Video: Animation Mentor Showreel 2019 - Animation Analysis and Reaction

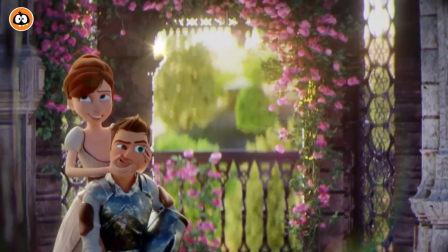It's great. It's great too.
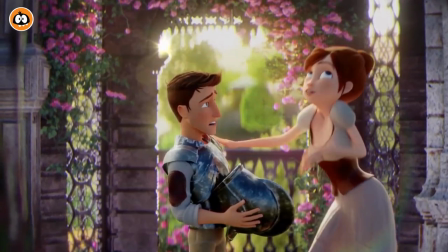Because technically, when you listen to the audio, she's kind of explaining what she likes.
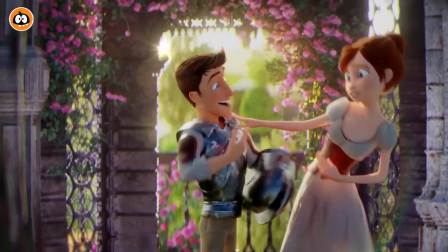It's almost like an exposition. It's like she's going down a list of things she likes. And it's technically kind of boring to listen to.
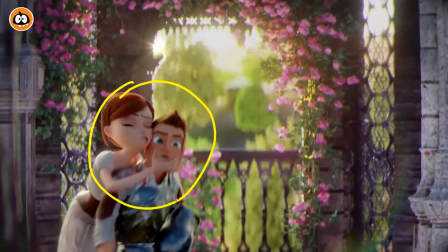But I like that the animator used this moment with the lists and oh,
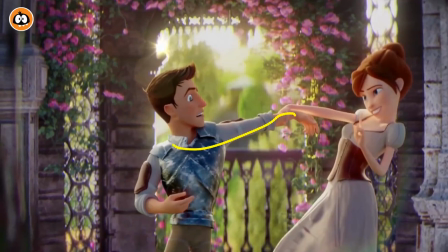I like this and this and a character to push it, to push the animation, to do stuff like this. Tall and he's little.
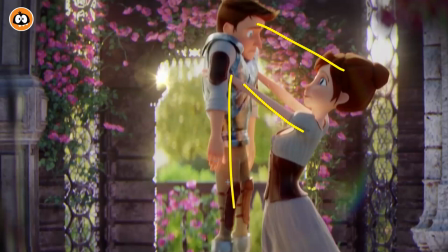So he uses that to push her up, showing weight. It's just a great usage of like a contrasting animation to the actual audio.
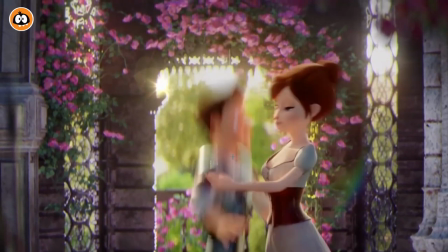It's always great when you actually frame through and you can see the drag there. So great.
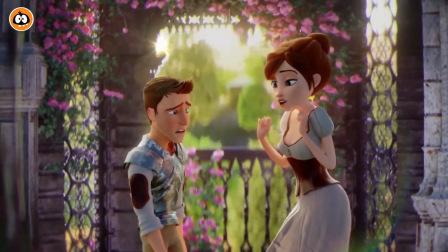Great sense of weight. I like the bounciness on him. Again, just the attitude, the head accents.
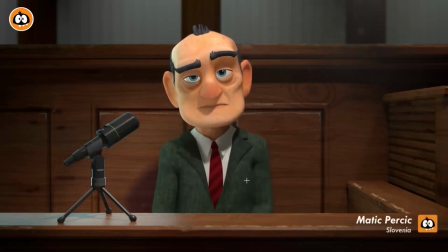Ah, so good. This one was great too. Talk about a great usage of sound. So technically, Will Ferrell fairly used in animation and it's a very recognizable audio and I would technically not use it. But, and also the what he says here, I mean, his delivery is nice, of course, he's a good actor.
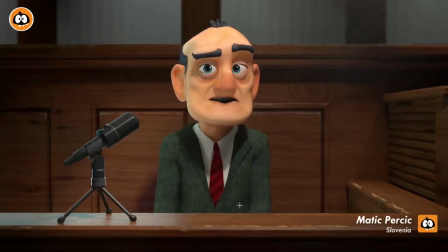But it's also a bit of an exposition type of thing where he explains, well, this is what happened.
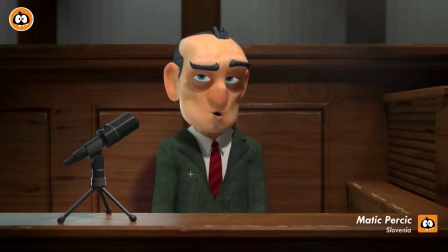But what I love about this example, besides this, it's great.
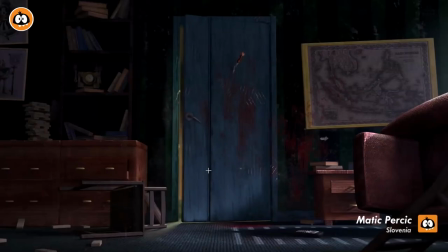I like how the head goes back to that shape. But I like that the contrast, such a good set again.
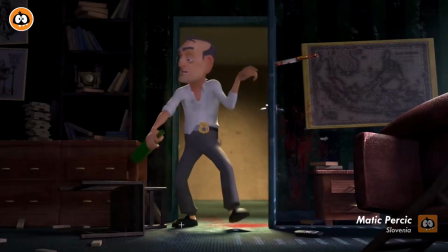Sorry, I'm completely gushing over just the set pieces, the set dressing and everything. It's just so great.
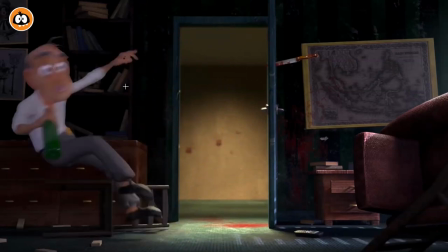But I like that the contrast is that he, in the audio says how good he is, but in the animation, it's the opposite. I think this is a really great example of doing something very interesting and creative with the audio, right?
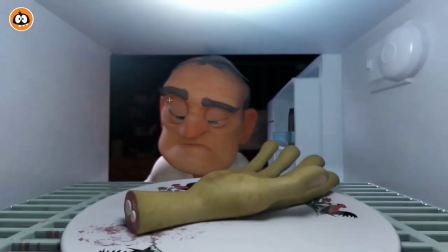Like panther stalks his prey, but he's completely tired or drunk or
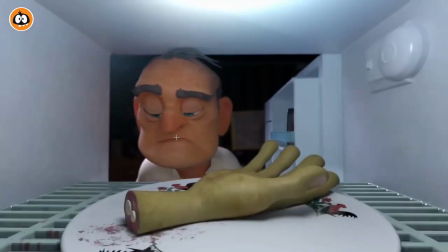just not really what the audio is telling us. So I thought this was a really, really great example of using the audio in a very interesting way.
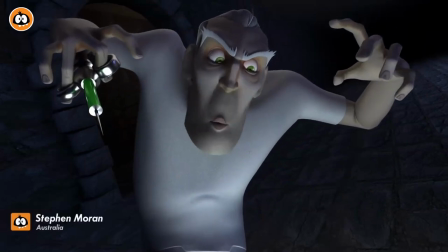This one's great too. I mean, I'm going to spoil. I mean, hopefully you've seen this before, but the usage of the staging.
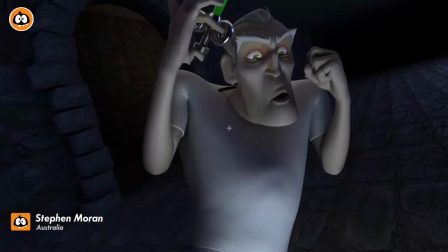And again, with that type of lighting, I mean, that came afterwards, but with the audio, you can really use the exaggerated poses and expressions.
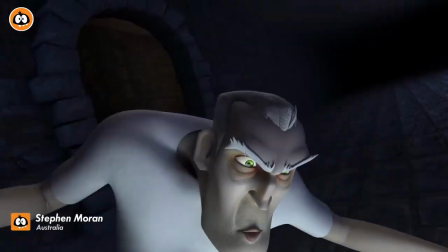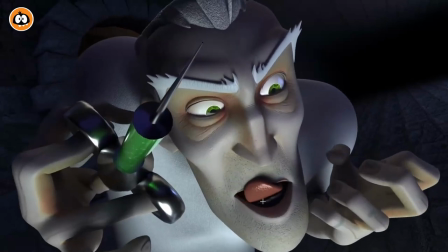Great, look at that. I love all this here. This is really nicely done. With all the finger poses, the facial expressions to get really, really close.
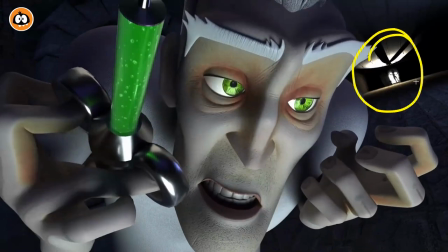But, yeah. Such a great moment. Love her outfit.
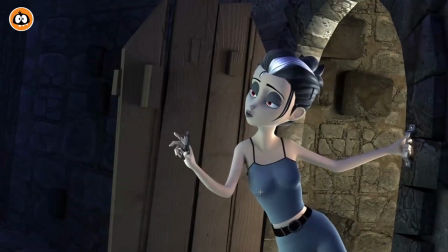It's great. The line is great. Love this. I love that little reveal.
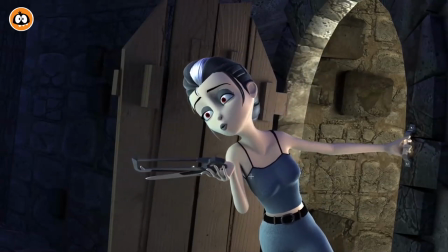Swoon. Oh, it's great again. I'm such a big fan of head accents and the way she does this.
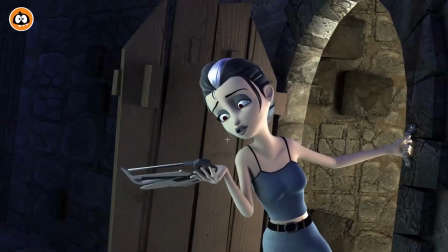What is scary is I'm just not sure. Even just a little subtle, not sure, with a little side to side.
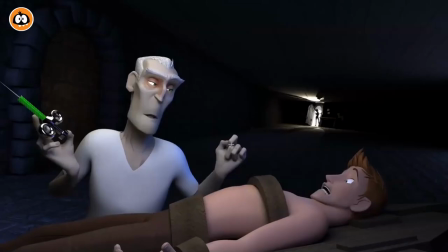And then they're bringing out of the jaw. They're not sure. So good. It's great too.
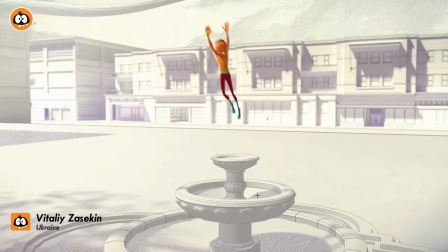Lots of detail there too. Nicely done. Next up, body mechanics. Something like this with lots of movement, you gotta have a moving camera to give you the freedom.
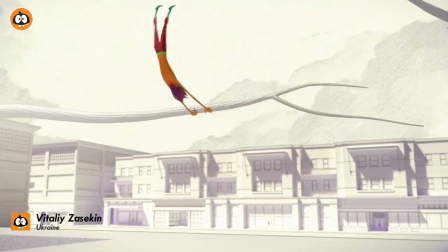Really nice posing and shapes there. Look at that. It's very cool.
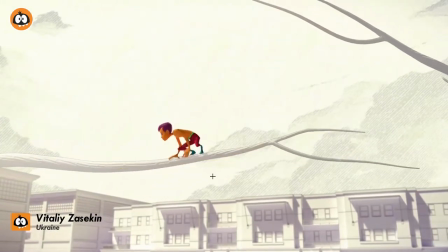Nice clean poses. Nice weight. I like this here. Again, it's cool.
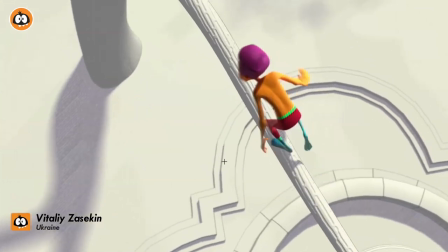The usage of different camera angles to kind of showcase different aspects of the body mechanics, where you want to change the camera to show off different types of silhouettes, different looks of it.
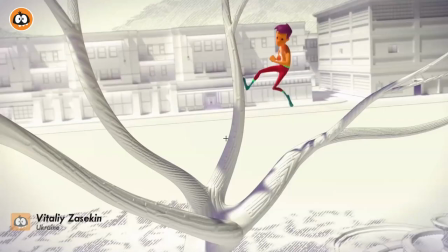Great. It's great too there, that great pose.
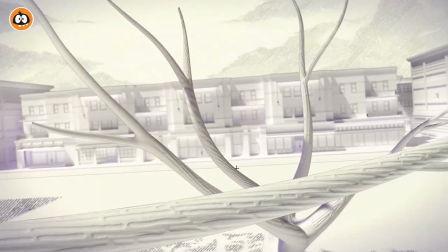And I like, again, the usage where you go from far away to still moment of off screen and coming back down, seeing things more close up.
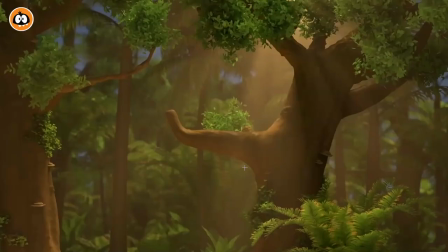Same thing here. I like the transition too in the Demeril flow, the jump and land, full extension, of course.
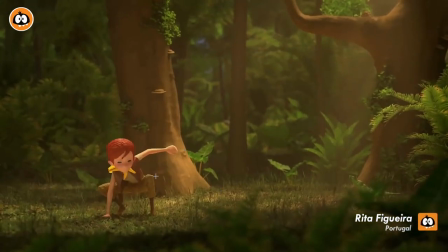Nice. Great weight. Nice clean posing. Again, the set and the look. Come on. So good.
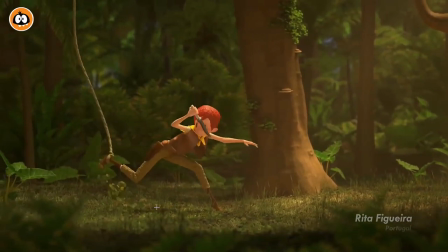Great too, a little surprise there. Love all that little extra detail, of course. Clean poses, a little stretch.
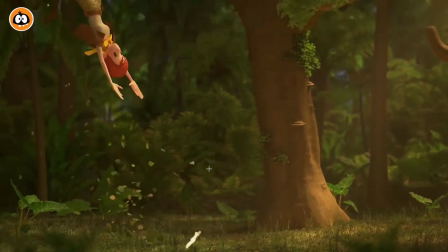It's really cool.
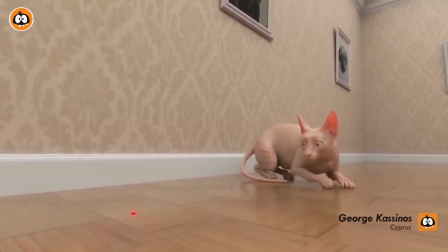It's funny how it goes from super cartoony then as this really creepy looking real cat.
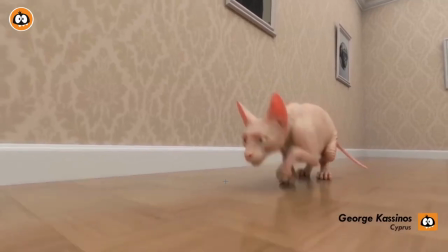It cracked me up when I was watching this. Nicely done though. Nice camera work again.
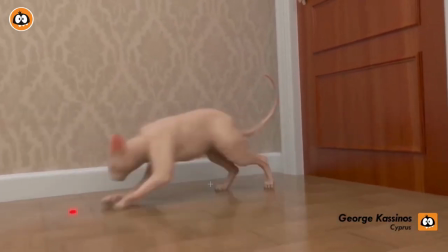This being a bit more photoreal look, you can use that with a bit more of a handheld realistic camera.
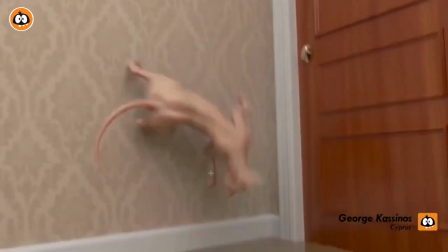It kind of fits the style. Wow, lots of complicated movements.
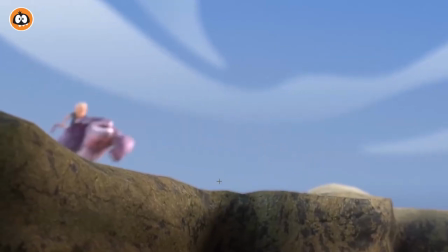Really nicely done, George. Oh yeah, I've seen this before actually on Twitter. This is really cool too. A combination of creature work with human.
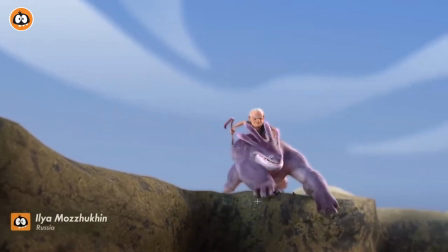Love that. Love, you can sense the slipperiness. Always a big fan of using, like I said, characters on a set, but I always tell my students, if you have a set, think about it. Is it slippery? Could it be ice? Could it be something with little stones that make it slippery? Or is it grass or something where it's kind of sticky, or swamp?
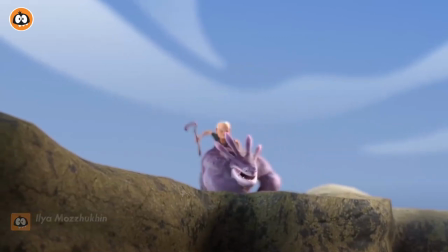Like, this is up to you as an animator to show us what is the property of this, and can you use this interesting way where the character is interacting with this?
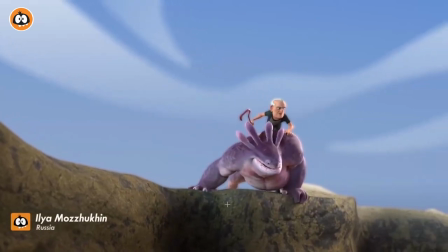So right off the bat, yeah, love it. Oh, great. I love this too. Also rarely done, where it's not lip sync in terms of there's an audio piece where someone talks, but it's actually the character going, hey!
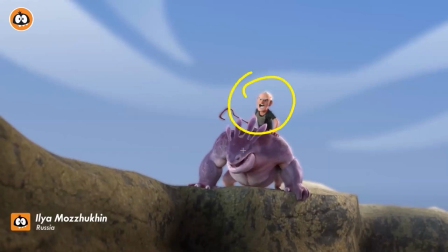And even if this sound was added later, it's just, if you animate this, you don't need sound, but you can still pretend to yell. You can still record this yourself, put that in Maya and animate to it. And I like that. I like that it's a non-lip sync piece where character actually still makes sounds technically.
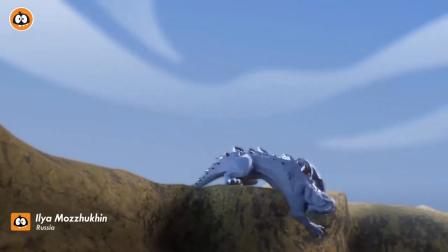Great tool. Love that. That it's not super clean. Gets off the cliff. Readjustments.
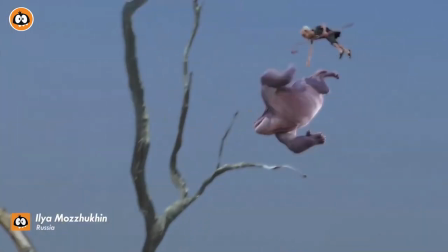Beautiful. I love this here too, where it's, you would think that, well, I gotta go up and land, but no, in that moment I'm still doing some really cool movements, really clean poses.
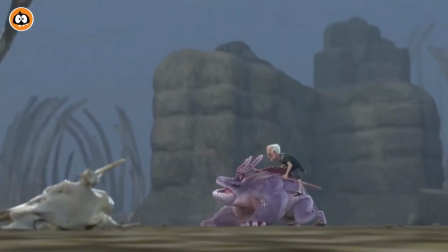Love this. So great. Great. I love that sense of weight. Ba-bong, ba-bong. Oh, it's great. It's not clean where it's just kind of constrained and just kind of flattens there and stays.
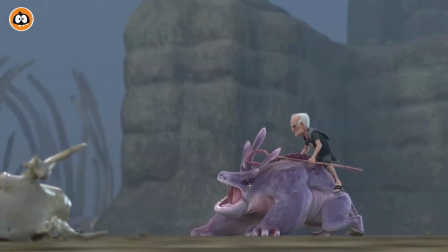It just has a nice bounciness, a nice feel to it. Cool too with the camera to get closer, because you want to show off the cool details here.
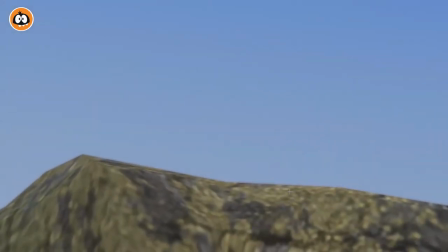Sorry, mesmerized. Silence, because I'm watching this guy. This is so cool.
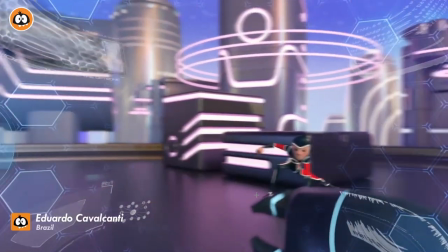Cool too. Interesting perspective. Where you can showcase the stretchiness and kind of the danger of this character approaching.
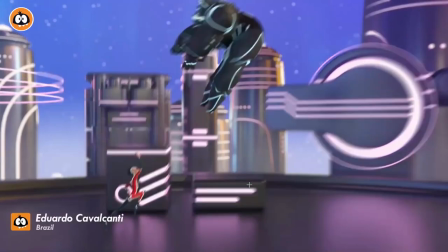It's very cool. All the way to here. That's cool too.
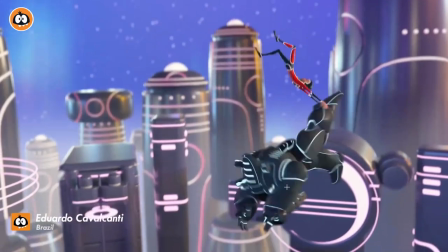I'm a big fan when you have superhero stuff, different type of weight. It's nice.
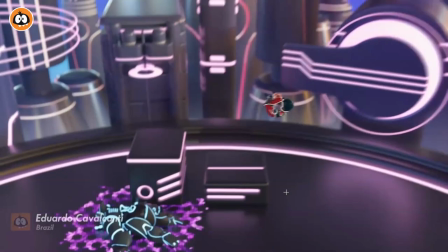Nice weight there too on the landing. Doing. Cool. It reminds me of Kung Fu Panda in a way. Lots of cool stretchiness, nice timing there.
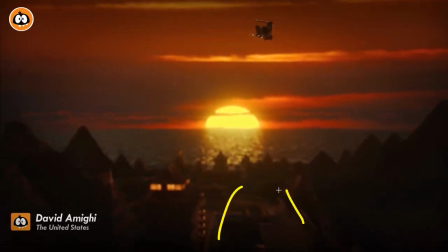Again, something where you want all that movement, you have to have the camera go forward with it.
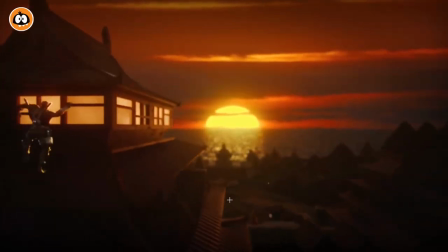It can't be a static move. That's cool too. Look at that. Love all this.
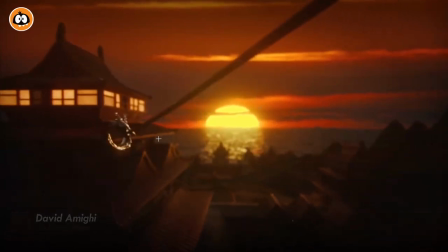And it's nicely done right there with the silhouette because of the sun setting. Nice done too with the glint. Again, whoever lit this, I don't know who did this specifically, but like a big applause to the lighting and rendering team.
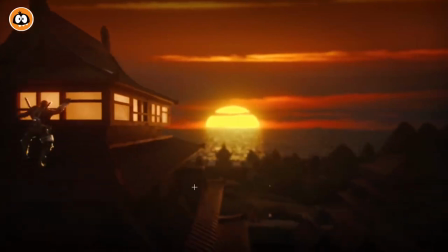So cool. Love the contrasting aspects too, where you have a lot of jumping and everything, and then it goes into very flat crawling.
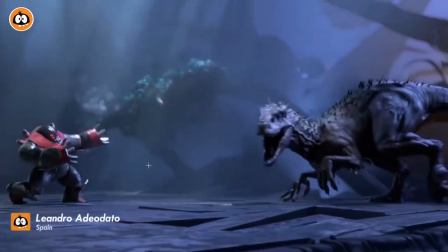Just the different contrasting moves are really nice. Of course, I'm a big fan of dinosaurs and creatures and action stuff.
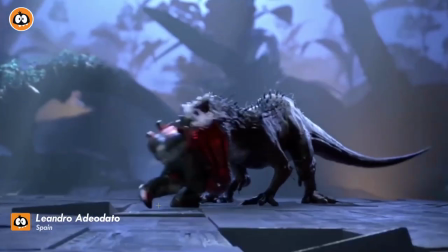It's so cool. Again, big fan of that camera movement, and you have elements in the foreground that gives you just interesting views where it's not just a flat surface.
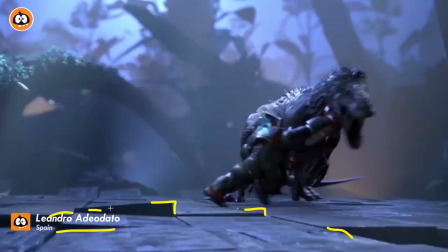You have all of this giving you a bit more contrast, even just in the set for some parallax as well.
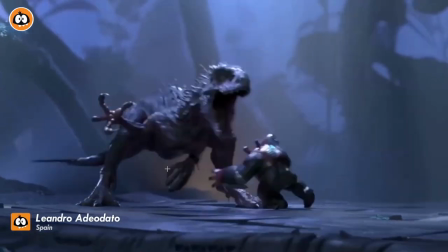It's really nice. Love that look. Sorry, I'm just so distracted in a good way. This is great too.
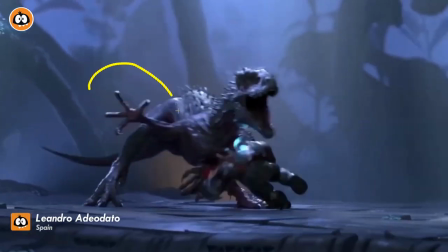That little, just a nice moment of the arm drag giving us a really nice clear silhouette into this.
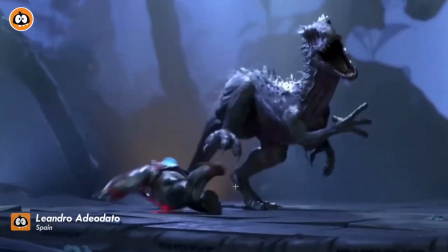Great timing too here on that hold. Whoop, bam. Good stuff.
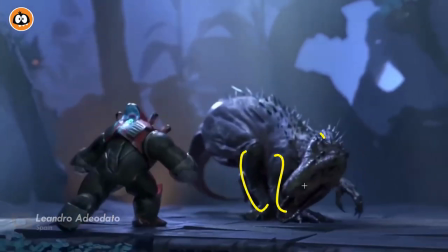I love that pose too. All together there, coming back with the curled tail.
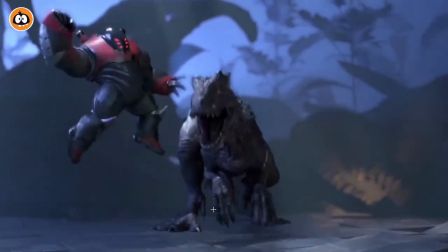So cool. Interesting.
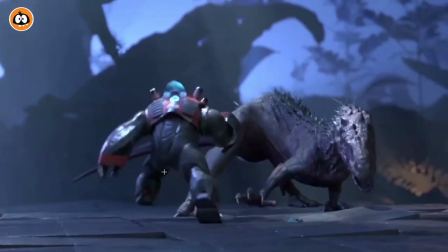I love this too, where it's not, it doesn't feel like it's a light, like the character wants to be light on their feet and fight, but you still sense the weight of the suit.